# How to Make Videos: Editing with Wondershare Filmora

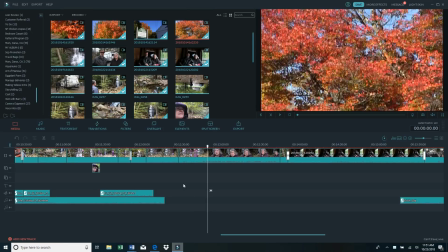Now the last thing that I want to show you is how to add text. I go up here to where it says text, credit.
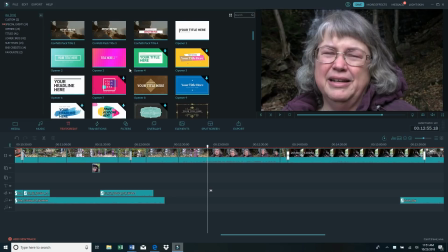Now these are all different pre-done texts that you can choose the style that you want.
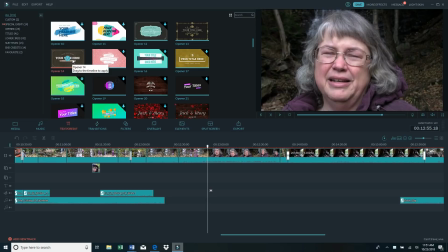This is one that I use sometimes.
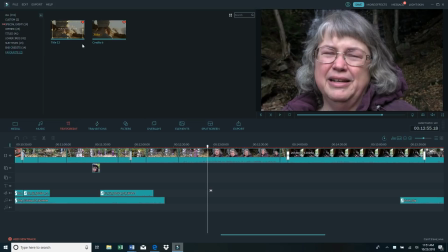But once again, I have favorites, and usually, yeah, see, I use this one occasionally, but usually this is the only one that I use. And I want to put the text right there, so I'm going to click on there, and it adds text down below.
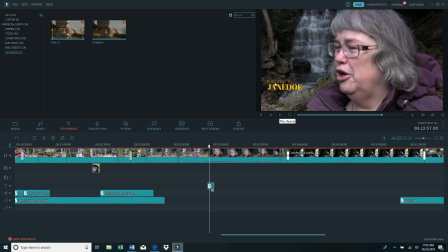Now, And places that I can.
this is the canned text that comes in that, so I'm going to change it.
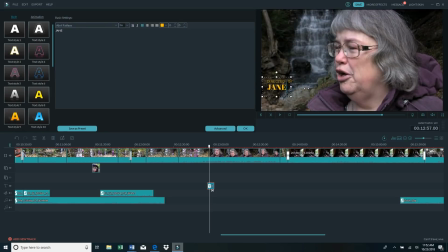I double click here, and I'm going to type in the text that I want.
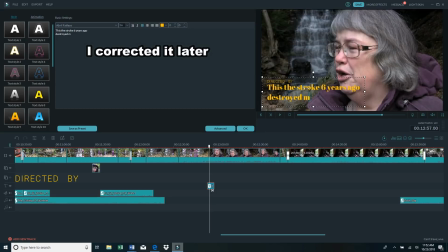Now, I can change the style, the color, all kinds of things. I come up here and I double click on that, and I like this one because it's white, but it has a black
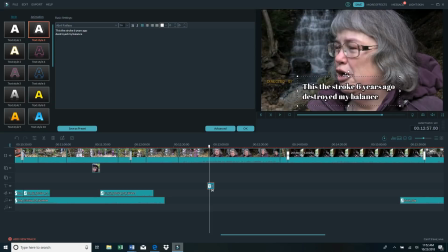border around it, so you can read it. If it's on white stuff or on black stuff, you can still read it. And then notice right here it tells me that it's centered on the picture. Then I just get rid of this one,
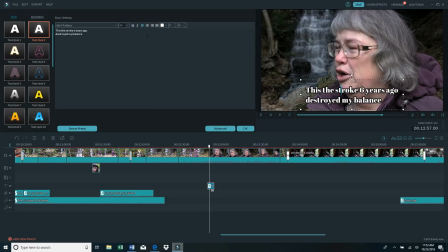and then click back in here. I want to change the font. I like this font better. I think it reads much easier. And then I can change the font size right there.
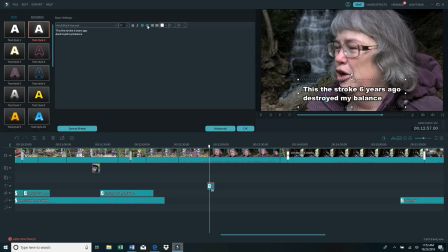And that's, oh, I also want to center it like that. And that's good to go.
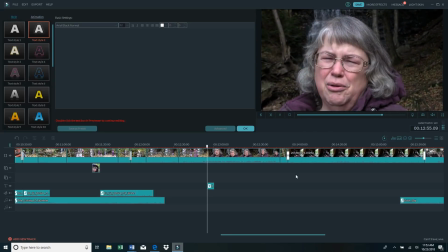I've been so limited as to trails that I can go on, and places that I can go, because I would just, my balance would be so bad.
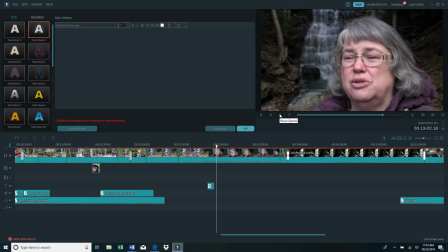I'd be falling all over the place, hanging on to Bill for dear life, and I just got so.
So that's how we add text.
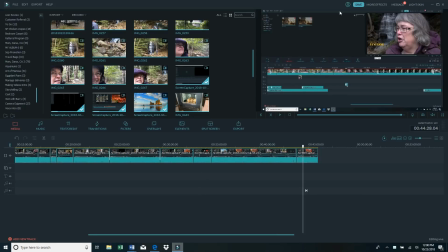Okay, so now the video is actually done. Now as you're doing it, you should be saving it up here periodically to make sure you haven't lost your work. Now that saves it in your project over here within the Filmora software editing. But now that it's completely finished, you have to render it into a new file.
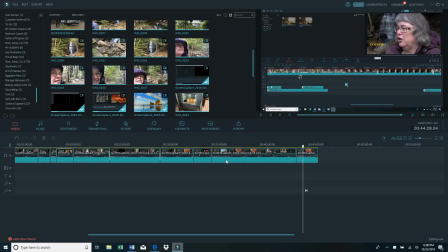Right now these are all still separate clips, and the only way that they are stuck together is within this software program. So when you render it, it takes all of those separate clips and it puts them all into one file. So the way that you do that, you click export,
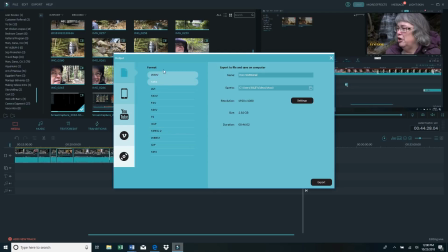and then over here you can choose what file format you want it to render into, and I usually use MP4, but you can choose what you want. And then here you put in the name that you want.
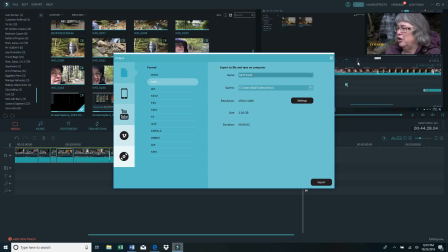Can't travel.
And then here you pick what file you want it to go into.
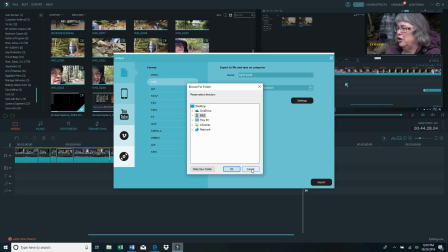I'm not going to do this because I've already done it, but just to show you,
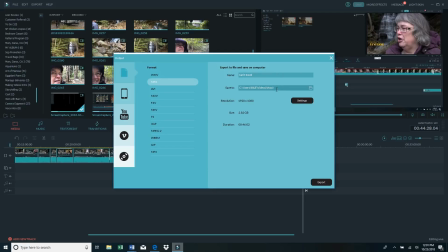you pick your file there, and then once you have this set, that set, and this set, then you hit export, and it will render it into that new file, and it'll just be one file that you can use that file to upload to YouTube or whatever you want to do with it. So there you have it. That's the basics of how to edit with the Wondershare Filmora editing software. Now, like I said at the beginning, if you have different software, of course everything's going to be different, but the basic concepts are the same, so hopefully that'll get you pointed in the right direction.